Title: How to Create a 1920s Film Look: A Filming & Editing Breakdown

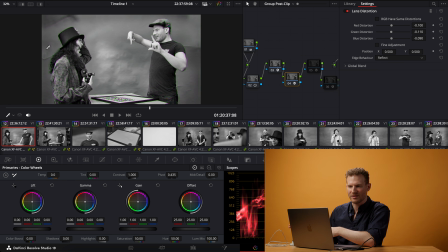[8:08]
Which, that color detail will be lost a bit later, but I think that it still gives a good sense of sort of what the aberration that was common at the time was.
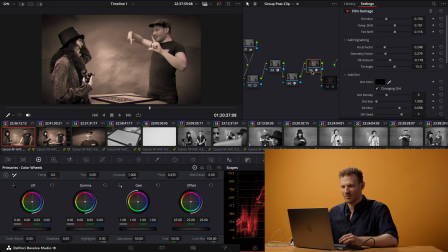[8:19]
Moving on to the next node, we have the film damage, which, I think this is where we start to really see the effect here.
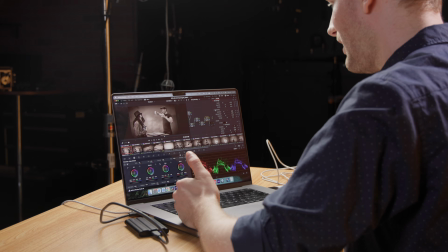[8:28]
Here we added, some vignetting, some film blur,
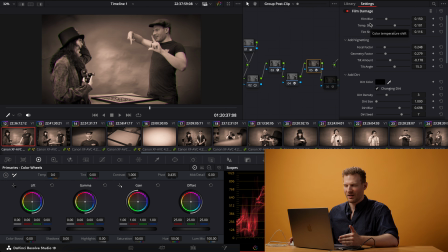[8:32]
a bit of a temperature shift, because a lot of this footage wasn't just black and white.
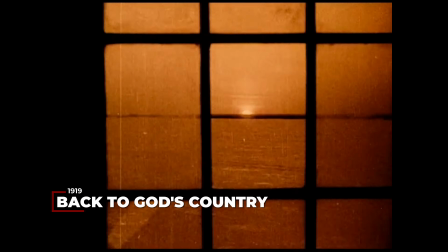[8:37]
There was always like a bit of tint to it, or at least the way we see it now, there was a bit of tint to it.
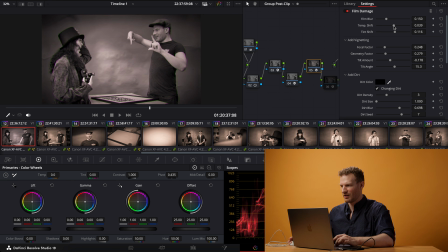[8:42]
And so, playing around with the tint shift and temp shift, tint shift, added some vignetting, because I think that that's like one of the most sort of noticeable things there.
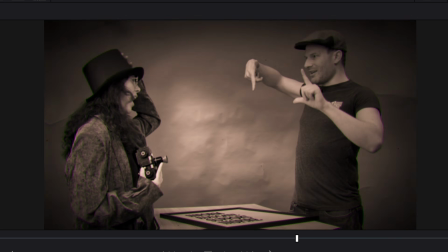[8:58]
So, with all of this, I was just playing around with these sliders until I felt like I got a good look.
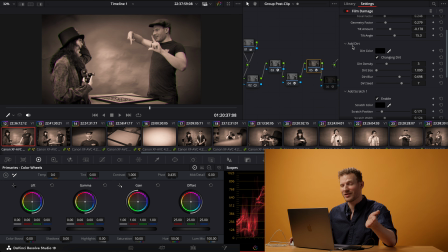[9:03]
That I quite liked. And then some dirt. Again, I imagine that wasn't super present at the time, but when we think of this footage, it is certainly noticeable, a very noticeable aspect of it.
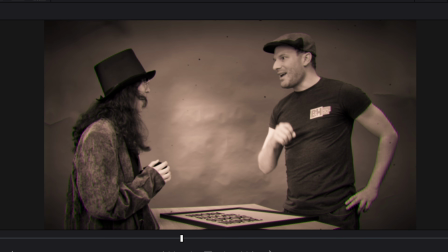[9:15]
So you can see these sort of dirt specks coming in here, as well as these sort of film scratches, these linear film scratches,
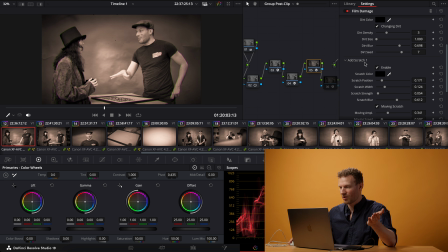[9:24]
which again, I think is like a very important sort of part of the aesthetic that we come to expect. Moving on to the next node, we have the film look creator. Now, here is a thing that was sort of part of my process here. I've, in the past, like sort of experimented, especially like in my free time, with a lot of look creation.
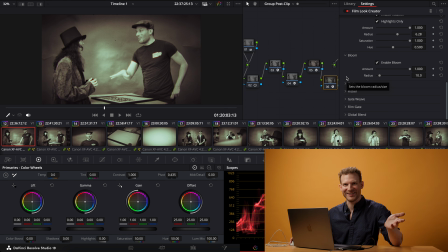[9:45]
This film look creator thing is, oh geez, what a revelation. Very, very much simplified the thing, simplified the entire process. Because yeah, from this node we can start with the core look of this vintage thing,
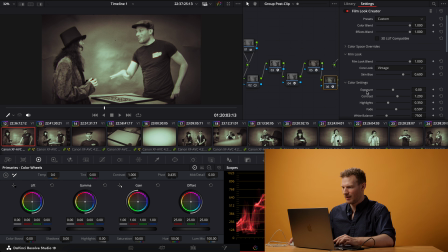[10:02]
play around with the skin bias a bit, and then color settings, change the exposure, don't want it too blown out. That was one that I was sort of tempted with because I do tend to think of these as being quite a bit blown out. But I think that you get sort of a similar thing by tweaking a lot of the other settings, like your contrast.
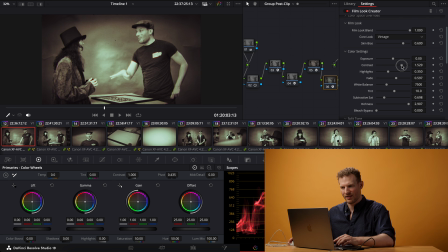[10:21]
You're going to get like a lot of sort of the contrast separation that you would normally get from the exposure, especially playing around with like highlights and stuff. So I wound up nixing my exposure sort of changes and relying more on sort of the nitty-gritty of this other stuff.
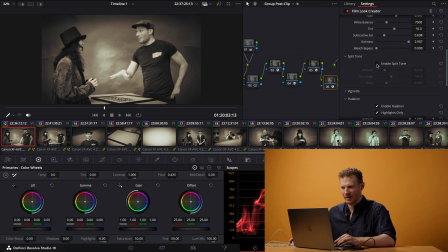[10:39]
Split toning, this sort of creates this sort of varied look that you see with a lot of the older footage, where there is that color cast to it. And then I think I did double up on the no, I didn't double up on the vignetting, that's good.
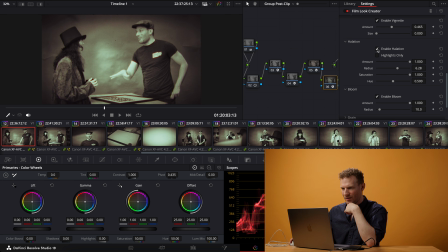[10:56]
Halation, again, I think is pretty important to a lot of this thing, although I did go pretty subtle with this. But it does add like a nice blur, and I think really is pretty key to mimicking a lot of the imperfections of older lenses, as same with bloom.
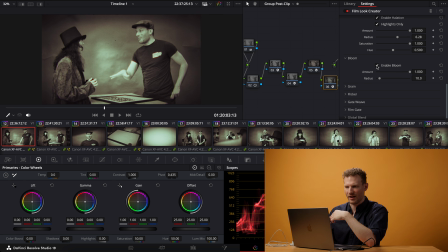[11:17]
It sort of gives a bit more of a washed out look, and I think really especially accentuates like a lot of the skin tones. And then of course we have the grain, which would be one of, I think, people's first go-tos what they think of with the older footage is like a very heavy grain.
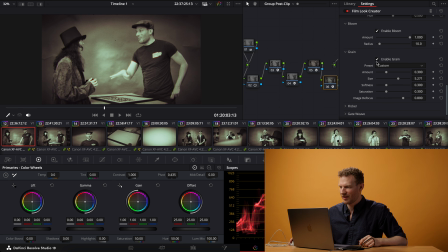[11:34]
I did actually go a bit subtle with it here, just sort of for readability's sake.
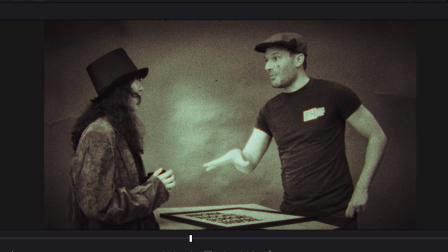[11:40]
We could have gone way harder with it, and I think that going a bit harder with it would have probably been a bit more accurate, but also I think a little bit distracting, and
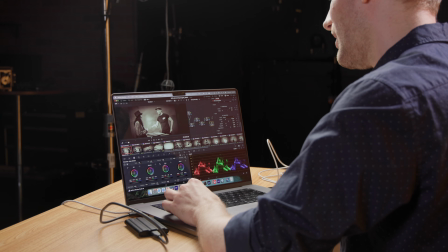[11:55]
would sort of undo a lot of the look for everything else. So I did spend some time tweaking this to get it so that it was apparent but not distracting.